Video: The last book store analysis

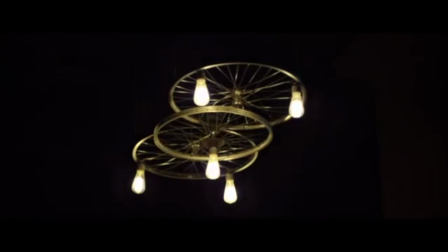[0:01]
So in this video I'm going to be talking about how the common conventions of a documentary are displayed,
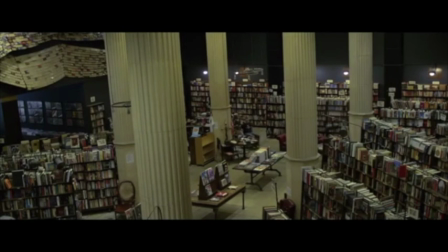[0:08]
as this is a documentary itself. It's called The Last Bookstore, and it starts off with a
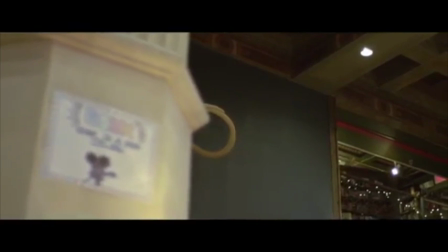[0:16]
voiceover from the main man who we are following throughout the documentary.
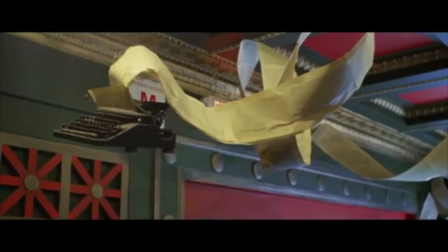[0:22]
So I really like these shots that they're starting with, as it's sort of giving the surroundings, but as we're about to find out,
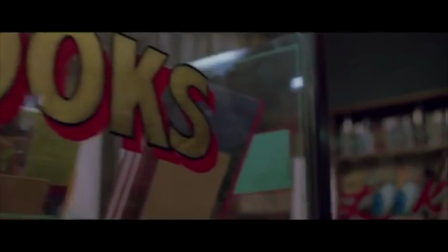[0:29]
this whole first minute of the short film is actually all one flash forward to when the bookstore is actually complete,
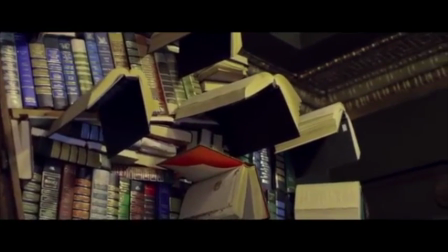[0:37]
and then for the rest of it we're talking about sort of how he built up to it.
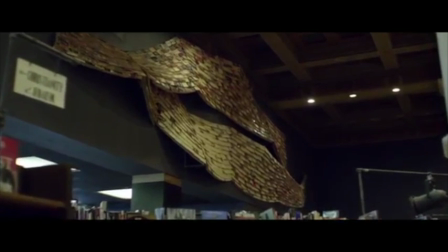[0:41]
So this seems to be a common convention of documentaries, especially in short films,
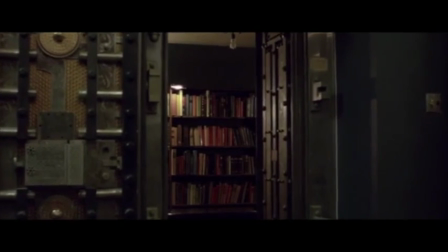[0:46]
as in having quite large flashbacks or flash forwards, in this case a flash forward.
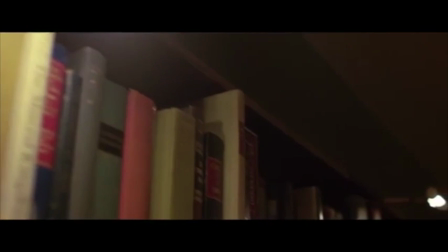[0:52]
So I like these tracking shots,
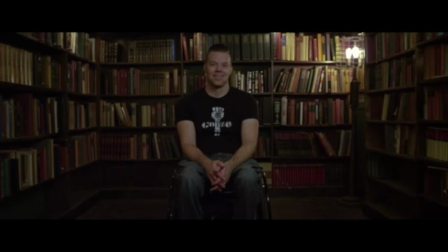[0:55]
which are all used as kind of surrounding shots to set his environment, and there we are with him, the voice to our voiceover.
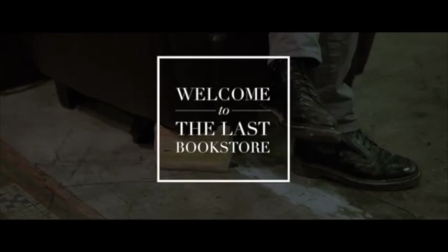[1:05]
So there we are with the title, roughly 1 minute in, and this title sort of displays the difference between the flashback and the rest of the film.
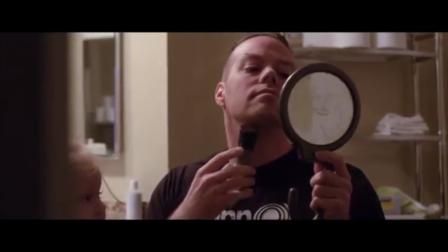[1:18]
So again we're seeing some more sort of shots surrounding his life, and so we actually get a better picture of what he's like as a person.
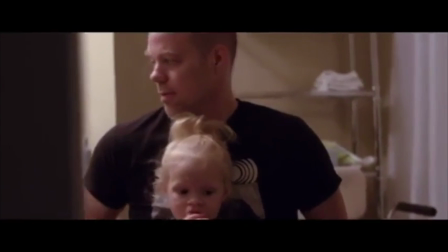[1:26]
And there we see the door frame on the left, so showing that the cameraman wasn't actually right by him.
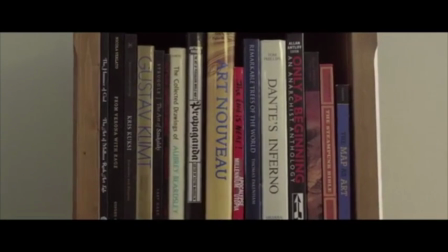[1:32]
So we're not following him, we're almost like a fly on the wall when watching their lives in a documentary, and this one especially.
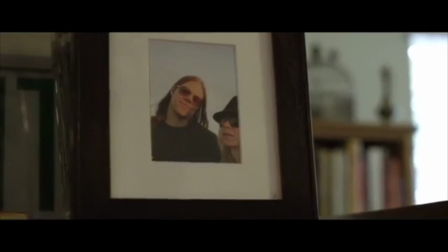[1:38]
So here he's talking about things, like we saw in the other documentary. We hear him talking about things, for example being a father,
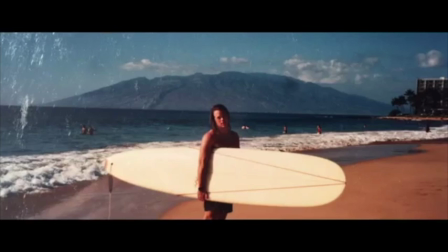[1:45]
and then we cut to the action with a picture of him as a father and as a whatever he's talking about.
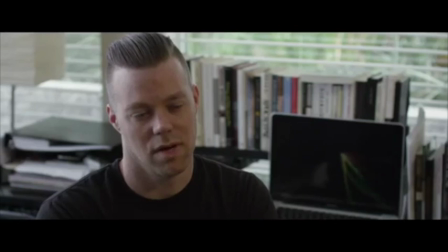[1:54]
Basically we just see it in photo in the video.
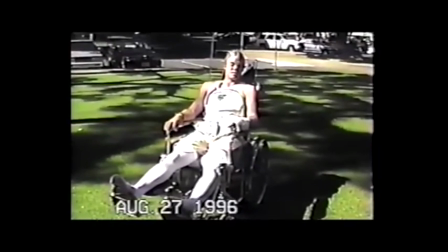[1:57]
So for example here he's talking about him being in hospital, and then we cut to a clip of him in a wheelchair.
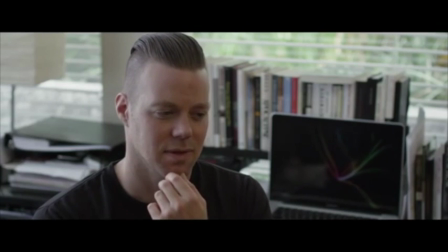[2:04]
So it's all sort of like whatever the voiceover is talking about,
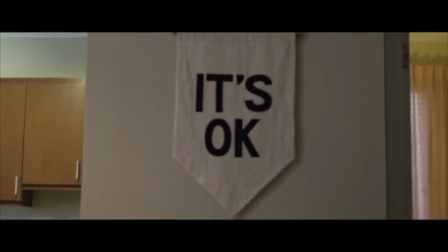[2:08]
it's quite common for them to show a video of what actually is happening, just so we sort of can link the two, because we need visuals to link with our speech.
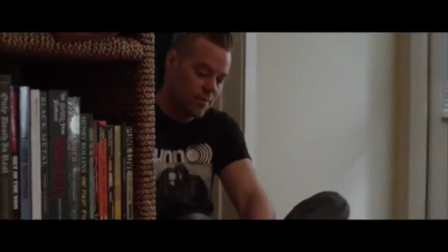[2:18] How can I still be a man when I'm half paralyzed, and how can I succeed in this world, and how can I have a family if I want that?
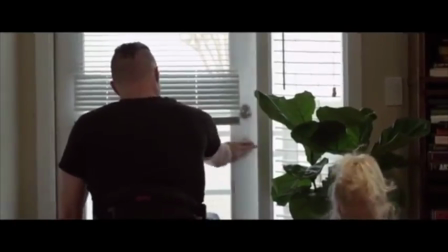[2:26]
Just coming to terms with all these So again, this whole thing is a voiceover, but perhaps it might not just be one voiceover, it can possibly be 3 or 4.
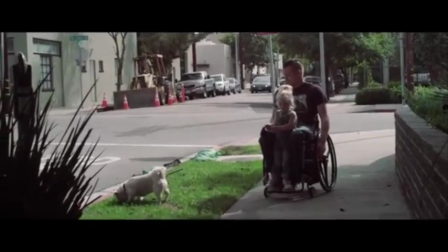[2:34]
So obviously so far we've seen 2 different interviews in 2 different places, but all taking part in the same documentary.
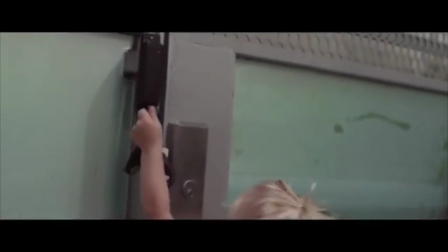[2:40] Things that seemed difficult wasn't necessarily harder, it's just different.
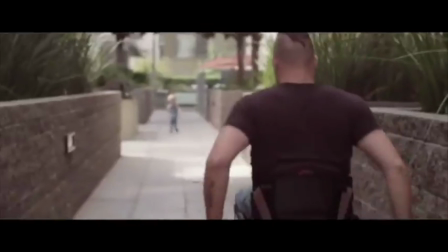[2:45]
So now he's talking about his problems and how he got over his accident,
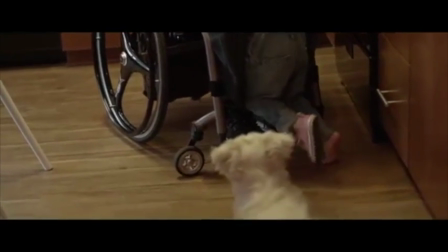[2:49]
and we're sort of seeing him go almost a day in the life kind of filming, as we're showing him, for example,
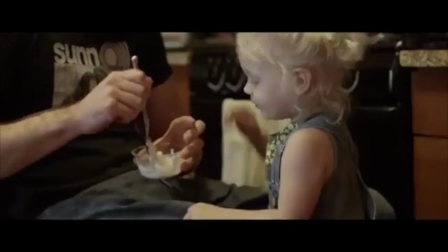[2:55]
giving his daughter breakfast, helping his daughter go places, how he gets on with his life in a wheelchair.
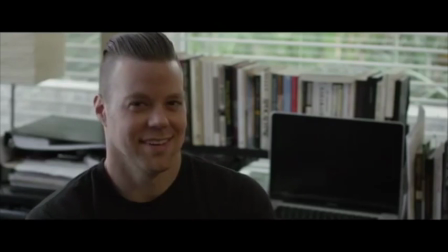[3:01]
So again, as we learned from the other documentary, we're sort of learning to follow our characters emotionally,
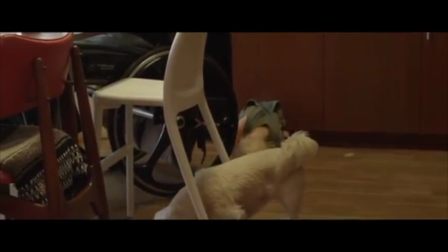[3:07]
as we're sort of getting at the moment being drawn to our character. So we sort of care for him in this circumstance.
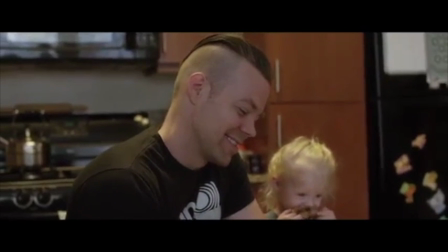[3:16] You're making a mess. So I think she's just showing off how much she can eat.
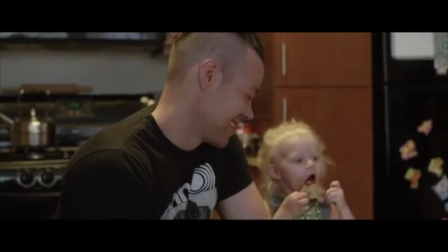[3:21]
So note how we're not on the standard voiceover anymore, we're actually in interview with him.
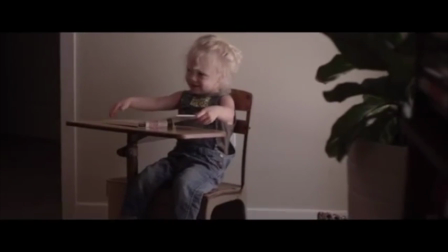[3:27]
So note how we've got now a combination of the two.
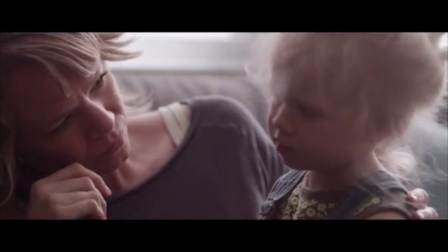[3:30]
So not only have we got videos of him doing a voiceover and talking as in an actual interview,
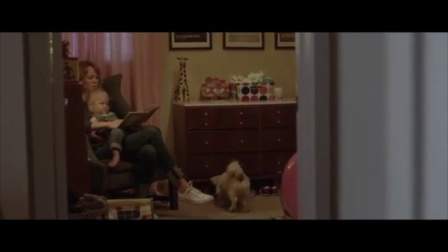[3:37]
we've also got videos of him living day-to-day life but also talking to the camera. So this seems to be a common convention of a documentary as well.
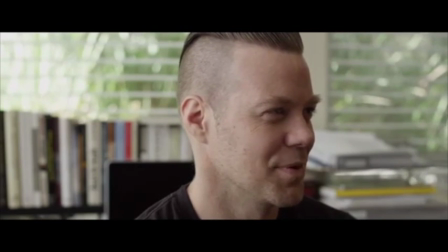[3:44]
I don't really care what other people think, so I'm not going to try to make her a bookworm. So note how we have a lot of close-ups as well.
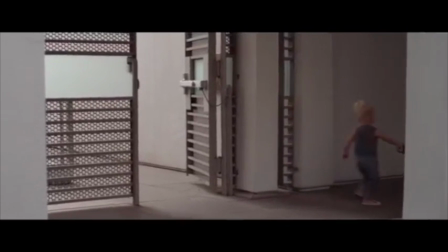[3:50]
So in a lot of the
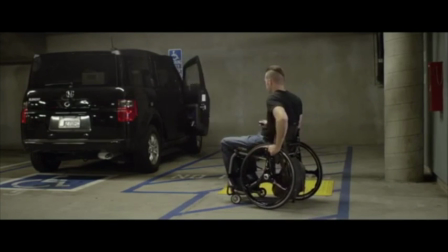[3:54]
documentaries and the interview circumstances, we have close-ups of his face to show the emotion that he's feeling. For example, when he was with his daughter, he was happy.